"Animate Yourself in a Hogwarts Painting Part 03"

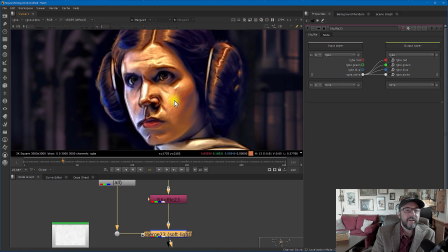4:31 And the lightsaber is wonderful too, because it's giving this dark, almost a pre-malted outline to this, which I really thought was cool. And what you really want to be wary of, though, when you kind of do an effect like this, is that you're really not making the face look funny. There's a high,
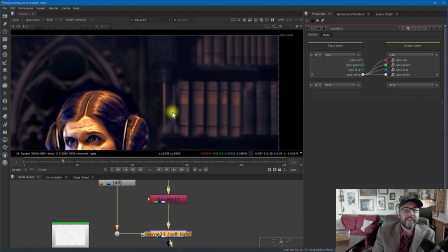4:48 possibility of putting all these extra lines and funny things in on the face, which starts to make the person look really old or monsterly.
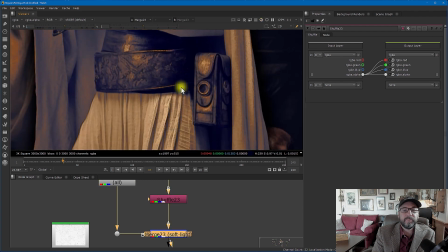4:55 So you just want to be wary of that. It didn't really do much to the background because the background was already kind of dark and blurred.
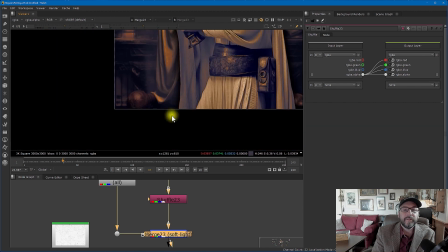5:02 But I really like what it was doing with the folds, and I really like what it was doing with these elements down here.
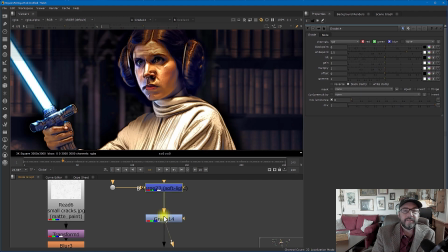5:08 So there is our painterly effect.
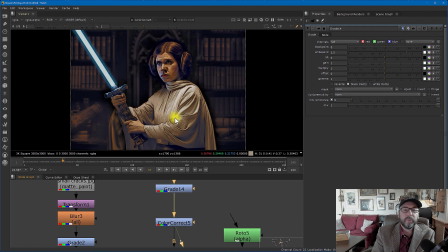5:12 And then I graded it, just a quick white point here, to kind of give it a little bit more darker feel.
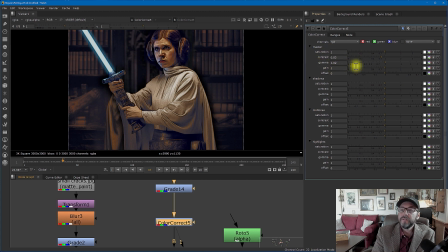5:20 And then color corrected it to kind of bring out a little bit more of, you know, the mids. Right over here in the master, I just brought the contrast down a little bit and play around with the gamma. So basically just went from here to here. And that's just kind of bringing in some more detail from the shadows, stuff like that.
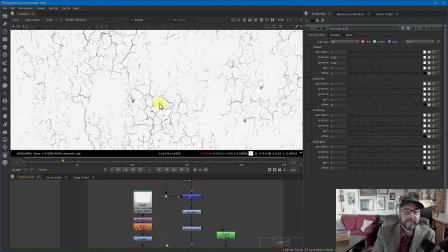5:40 Now, what about all the cracks and all the fun stuff that kind of makes it look really old?
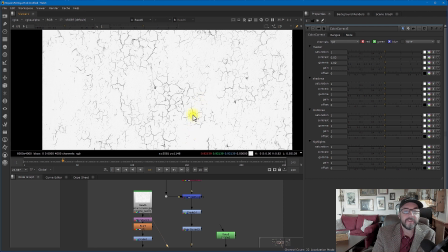5:45 Well, I just went to the internet and I just downloaded some cracks from a stock site. And you can just grab this anywhere.
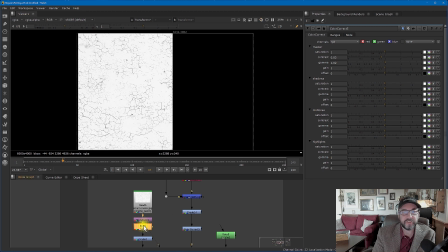5:50 I mean, you could just say, you know, cracks, grunge texture, Google, there you go. You got it, right?
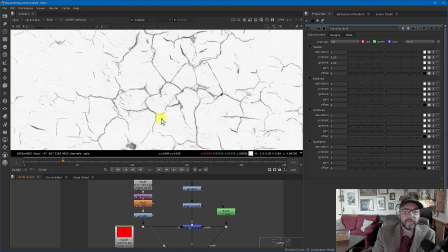5:55 So I started out with this crack texture. And I transformed it and blurred it a little bit because it was just a little too harsh.
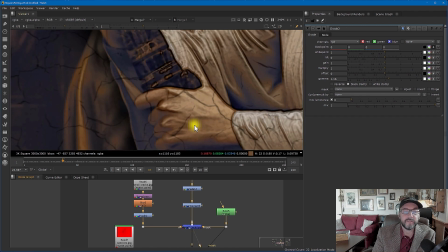6:02 So there's a little bit of a blur.
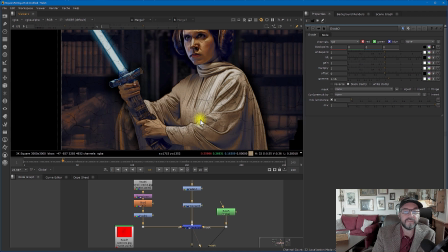6:04 And then I graded it a little bit because the darks of it were just a little too dark, and I multiplied it right on top of Leia, right?
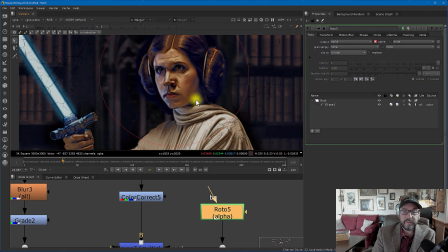6:11 Just like that, right? But one thing I was sure of right over here, as you can see, I added a roto node to the face because without it,
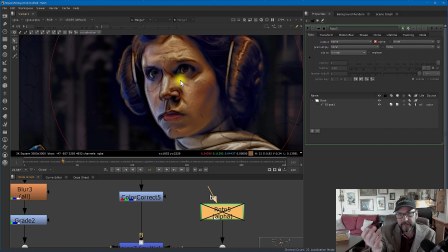6:18 I didn't want the cracks to be all over her face because we're still trying to maintain the beauty of Princess Leia here.
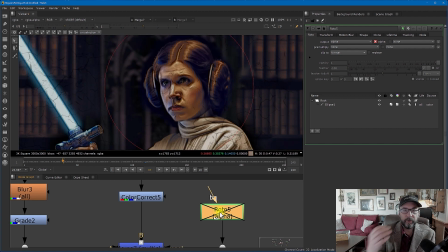6:25 Whenever I add grunge to something, I usually roto and separate the face from that.
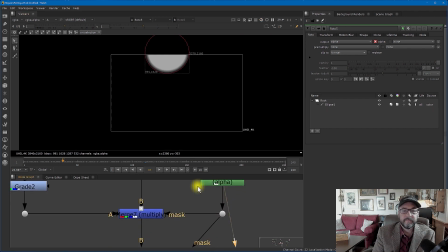6:31 And the roto basically just looks like this. And of course, it's been moved and transformed.
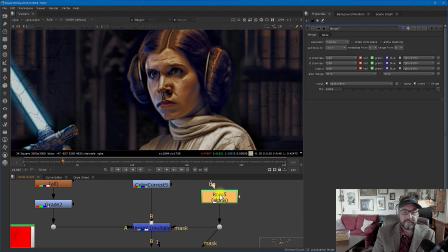6:36 But this is basically just inverting the mask so I don't have any of the cracks on top of her face like that.
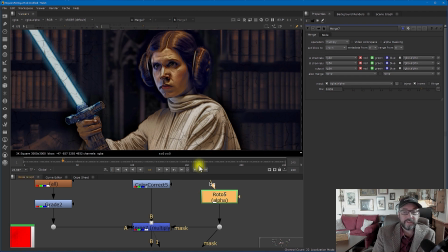6:45 The actors and actresses in the movies that you work on will thank you for it.
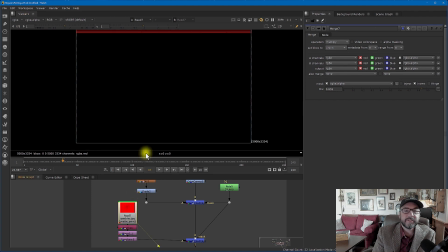6:49 But that wasn't enough. I also wanted to add a little grunge because it was just still a little too perfect looking. So I went out and found a grunge texture.
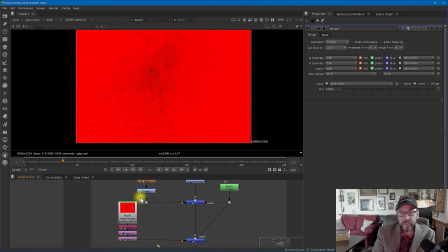6:55 It was a grayscale texture. So it comes in nuke looking just like this. Okay, which is weird.
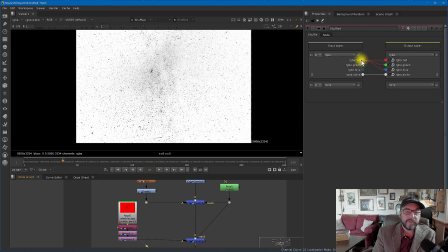7:00 It's not weird, it's on purpose, but it only has one channel and it assigns it to the red channel.
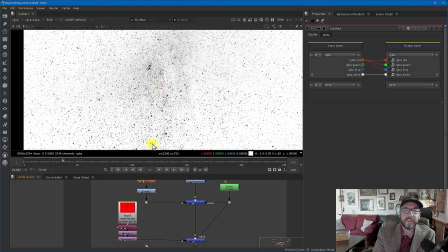7:05 But with a simple shuffle node, you could assign the red channel to all the other channels, and now you have a black and white RGB information of the grunge.
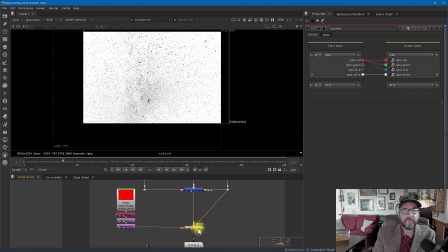7:12 Again, we do all this stuff in our digital compositing course. What I did is I kind of mirrored it because I didn't want it to be right on top of the center, transformed it,
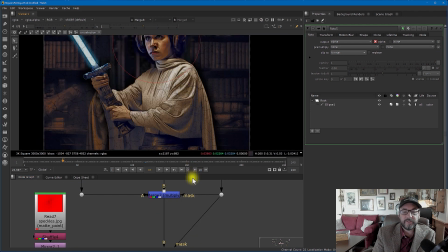7:21 multiplied that one in as well, and again, still using the roto mask of the face because I didn't want grunge all over her face.
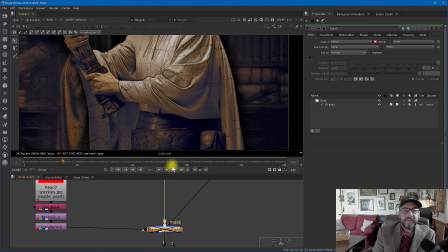7:29 Here's before and here's after. So, you know, compositing is like cooking. You add a little spice over here, you add a little ingredient over there, and the end result just keeps adding up.
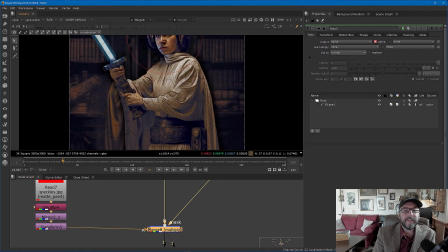7:40 You know, what we call sweetening the comp, so to speak, right?
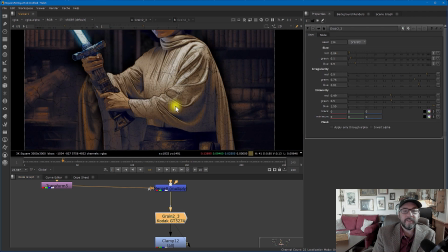7:43 And then, of course, I added some Kodak grain to it as well to give it even a more kind of a feel of age to it,
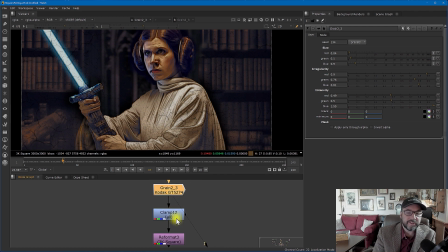7:50 although it's usually reserved for film footage and stuff like that. But I thought it couldn't hurt on this.
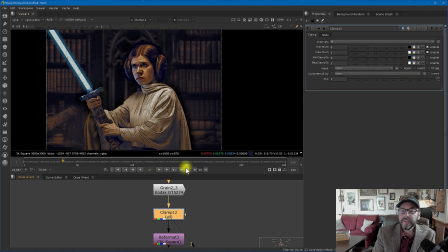7:54 I clamped it down again, which is, again, something I almost never do. But since the source footage was already 8-bit and when I brought this in, I didn't want to have the lightsaber going into the high dynamic range because it's a painting, and a painting should,
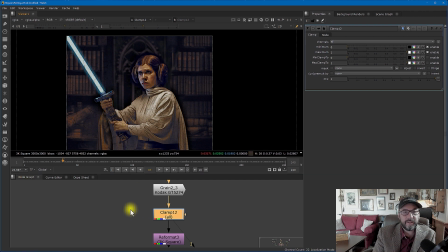8:11 you know, paintings aren't in high dynamic range. The painting is limited to the color of white, right?
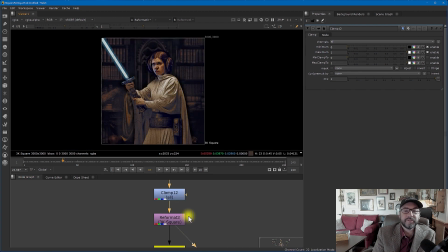8:16 And then reformatted it again to make sure it's 3000 by 3000 square. And then I wrote that out, again, pre-comping it as well.
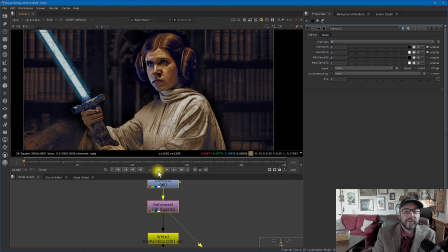8:25 So just looking at her with the cracks and all the wonderful features, we could just zoom up here to see what the pre-comp actually looks like. Here's the pre-comp being brought in and just playing that back. As you can see, I added some glows.